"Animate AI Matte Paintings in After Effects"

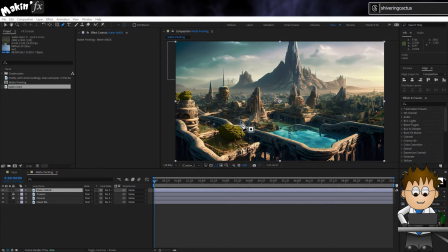[4:09]
And using the Mask tool, mask out everything that's not the water.
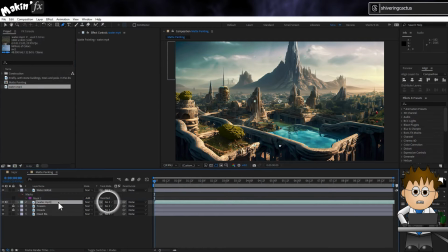[4:21]
And now let's add our water footage. And use the Track Matte dropdown to have it use the Water Mask layer as its mask. And then scale it up and position it so we only have the water.
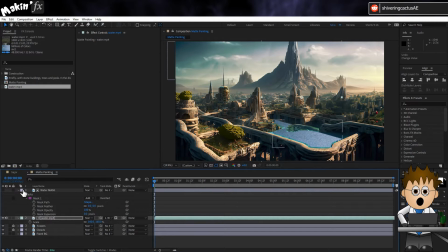[4:37]
Something I like to do is to use the layer colours as my own shorthand to denote what they are. So I'm going to set the mask layer to purple. And I'll feather its mask too. And for the water footage layer, set its transfer mode to overlay.
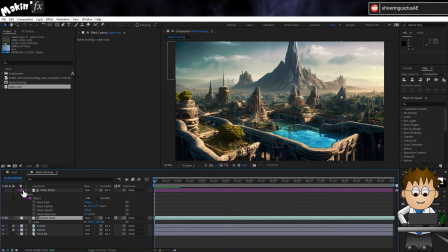[4:53]
And there, some genuine ripples on the surface. But it has made it windy, and the wind is now in the opposite direction to the water on the clouds.
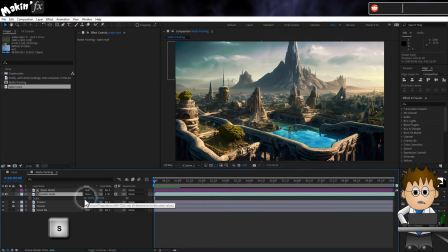[5:02]
so hit S to expose the scale options and uncheck the infinity icon and change the first scale value to its minus equivalent.
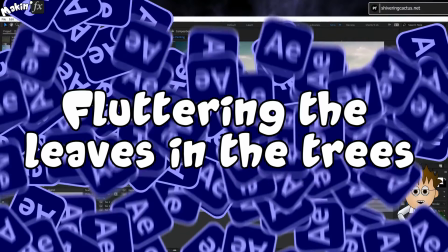[5:13]
With all that wind, let's have the trees flutter.
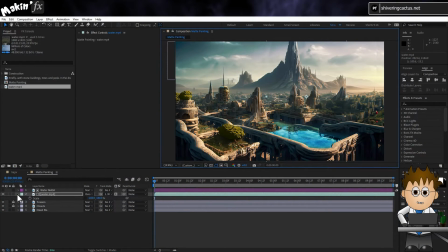[5:16]
I did experiment with keying here, but honestly it's simpler and less time consuming to just mask off the trees. So duplicate the fixed layer again and name it trees, and then draw masks around all the trees in the fore and midground.
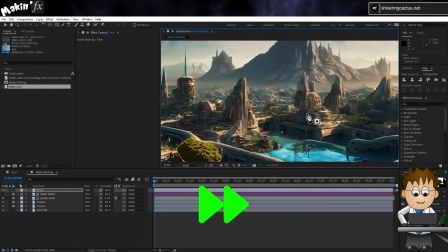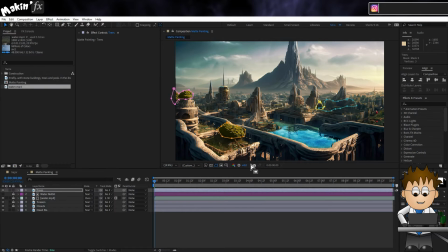[5:35]
Now, create a new solid by going to Layer, New, Solid.
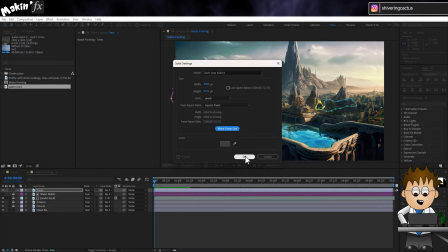[5:40]
Make it comp sized and click OK, and name it something like Noise.
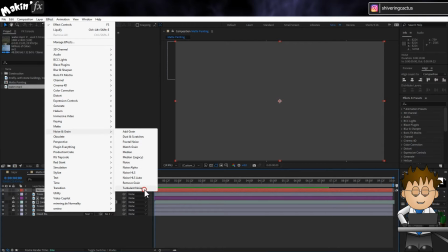[5:45]
Go to Effects, Noise and Grain, Turbulent Noise, and expand Transform, and drop the scale to 40%.
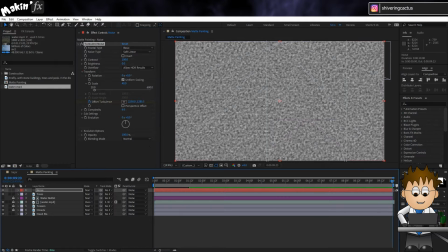[5:55]
Then for the offset, set a keyframe, and at the end of the comp drag the X or first value to the right, so that the noise moves in that direction. And then holding the Alt key, click on the evolution stopwatch and type time times 50.
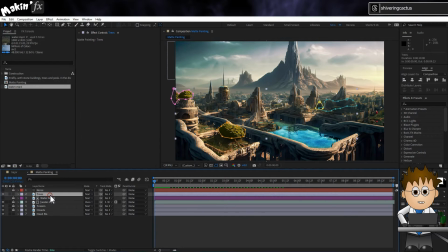[6:14]
And turn off the layer's visibility. On the trees layer, go to Effect, Distort, Displacement Map. And select the noise layer in the map layer dropdown, with effects and masks checked.
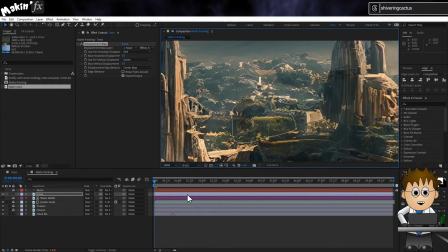[6:29]
Again, what we're doing should be to create barely perceptible movement, but that movement is actually fooling our brains into thinking this is not a still image.
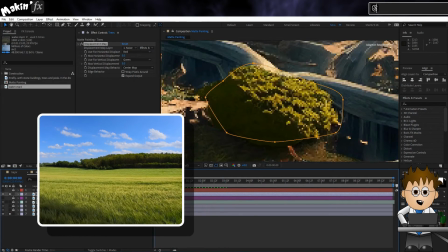[6:37]
It's a bit like if you have a field of grass, there's always the tiniest bit of motion.
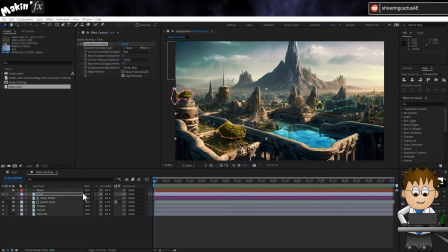[6:43]
And speaking of motion, now it's time to add a camera. Make all the layers 3D and make them all children of the fixed layer. Then feel free to padlock them so we don't accidentally move them. Then go to Layer, New, Camera.
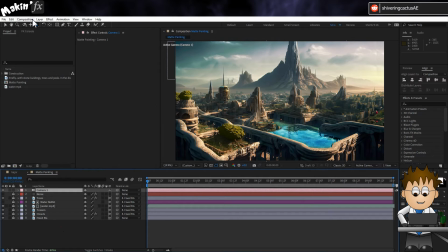[6:58]
And let's also resize our comp now to 1920 by 1080.
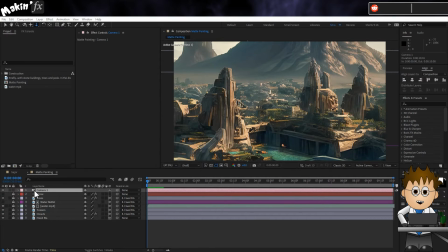[7:07]
And now we can plot out our camera move.
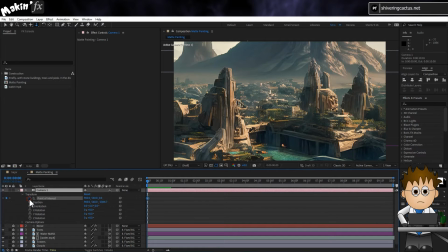[7:10]
Expand the camera's transform properties, and on frame 1, set keyframes for the point of interest and position.
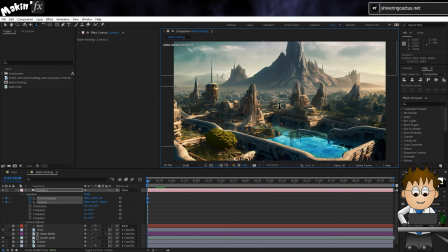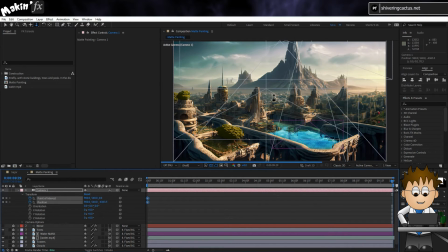[7:21]
Then on the final frame, push the camera in and set its point of interest to a building or structure.
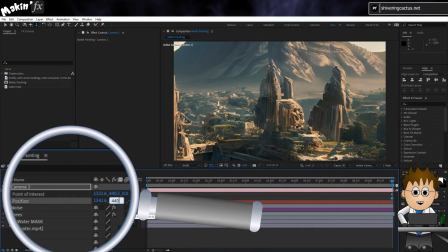[7:29]
Now this might take some adjustments, and I generally end up with the position X and Y values matching up with the POI's values. Otherwise the image's skewing becomes too noticeable.
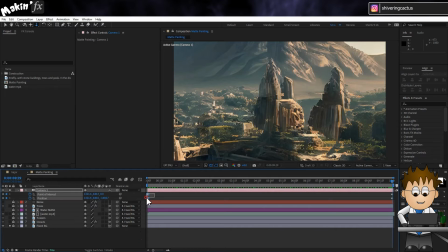[7:41]
But once you're happy, select the first two keyframes, right click and choose Keyframe Assistant Easy Ease Out. And do the same for the end keyframes, choosing Easy Ease In.
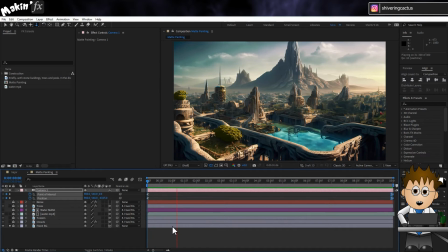[7:57]
Now that we have our movement, let's create two additional elements in 3D space to create further distractions.
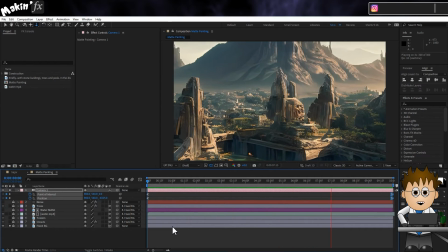[8:05]
The goal here is to provide so much movement the audience doesn't see the static bits.
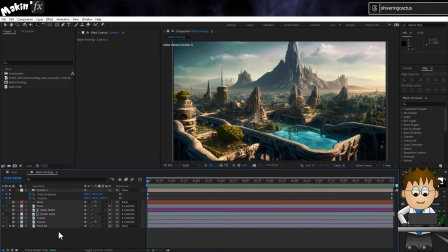[8:11]
So first off, let's duplicate our fixed layer again